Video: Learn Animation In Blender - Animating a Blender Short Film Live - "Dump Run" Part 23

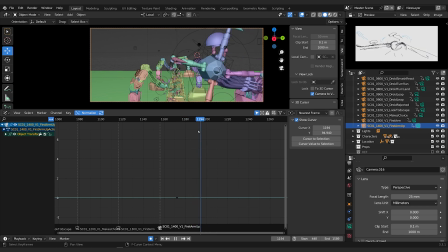It's kind of nice that moment there where he looks up like, hey, maybe frame for that.
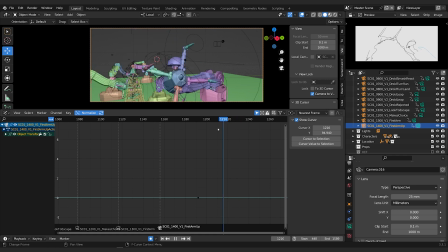Definitely a cool shot. Where would we use it though? A bit longer on it, maybe a 50.
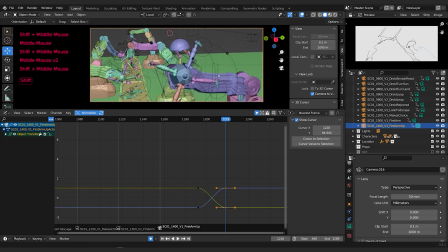Yeah, just keep deleting the previous keyframe. I could just turn auto key off to adjust this. But I kind of like seeing him take that step, like he's climbing up. So
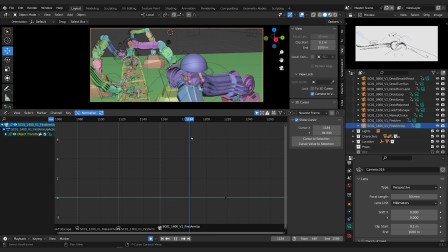what happens if we're down a bit?
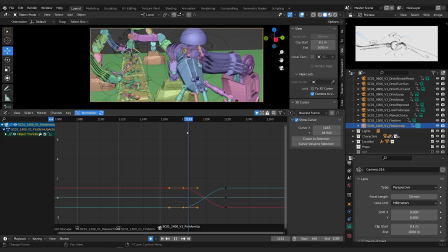Kind of a cool shot. But maybe just for this moment here. Grab this in. Up. Then we'll cut away to something else. Right here. Let's put a marker there with M. I still want something else here, so
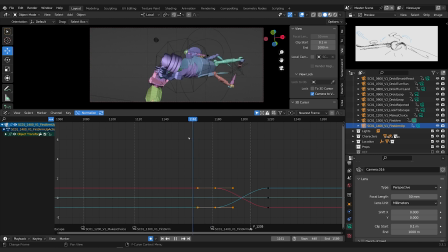be a close-up on our hero. Let's duplicate this. Let's put this in between this. We're gonna go 3, 5. So
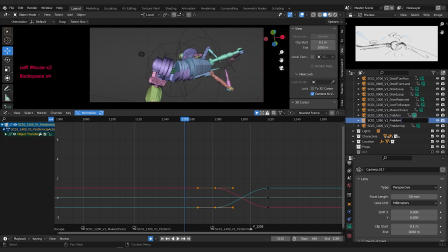let's try first arm close-up.
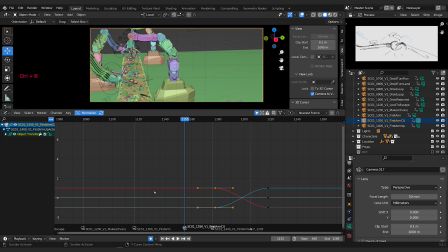Let's bind the camera to marker and select the camera, delete all the keys. Let's go find our guy. Let's come around on him. This maybe.
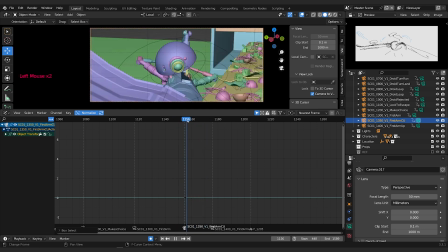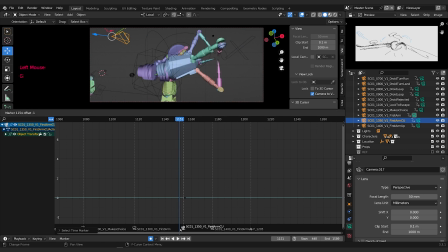Probably bring that cut back.
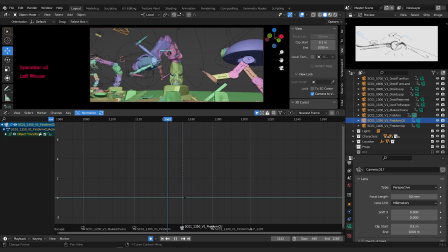Yeah, just want to make sure that action carries through. All right, so we come here.
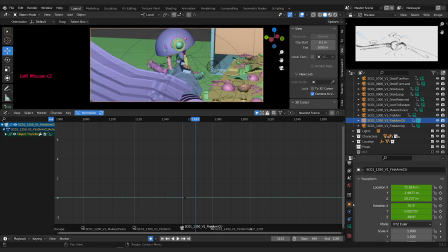Let's adjust to this point. So up, maybe. Lens, up. And then right here, let's go up further, like that maybe.
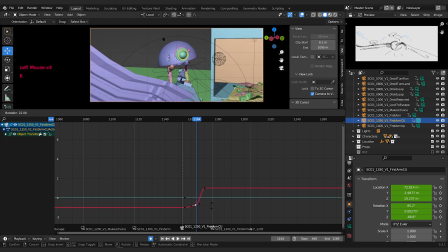And then let's take this and rotate it so it kind of plateaus and then goes up.
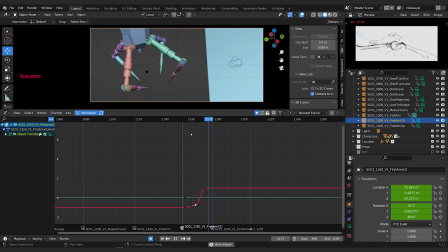So it's like the camera operator is trying to keep up. bit too claustrophobic.
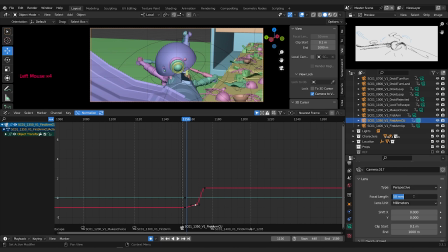Maybe it's a bit too tight. Let's come here. We'll pull this back. Let's go to 24. I
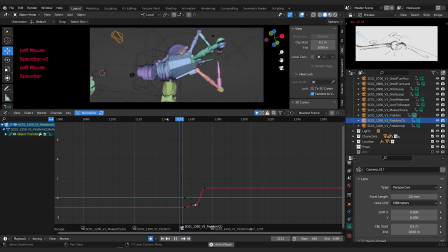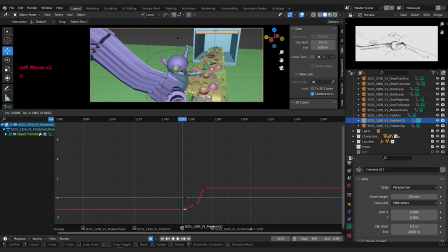feel like the opening of the shot, we need to come down, kind of frame all of that up. We rotate it, bring it back to the beginning.
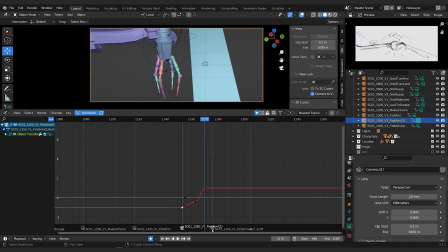Bringing this camera back so that it cuts on the action a bit more.
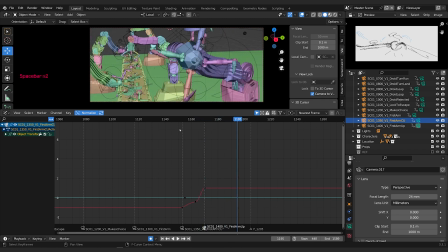I don't know if this shot up here is working for us. It's kind of nice as a close-up for this guy, for that moment right there, but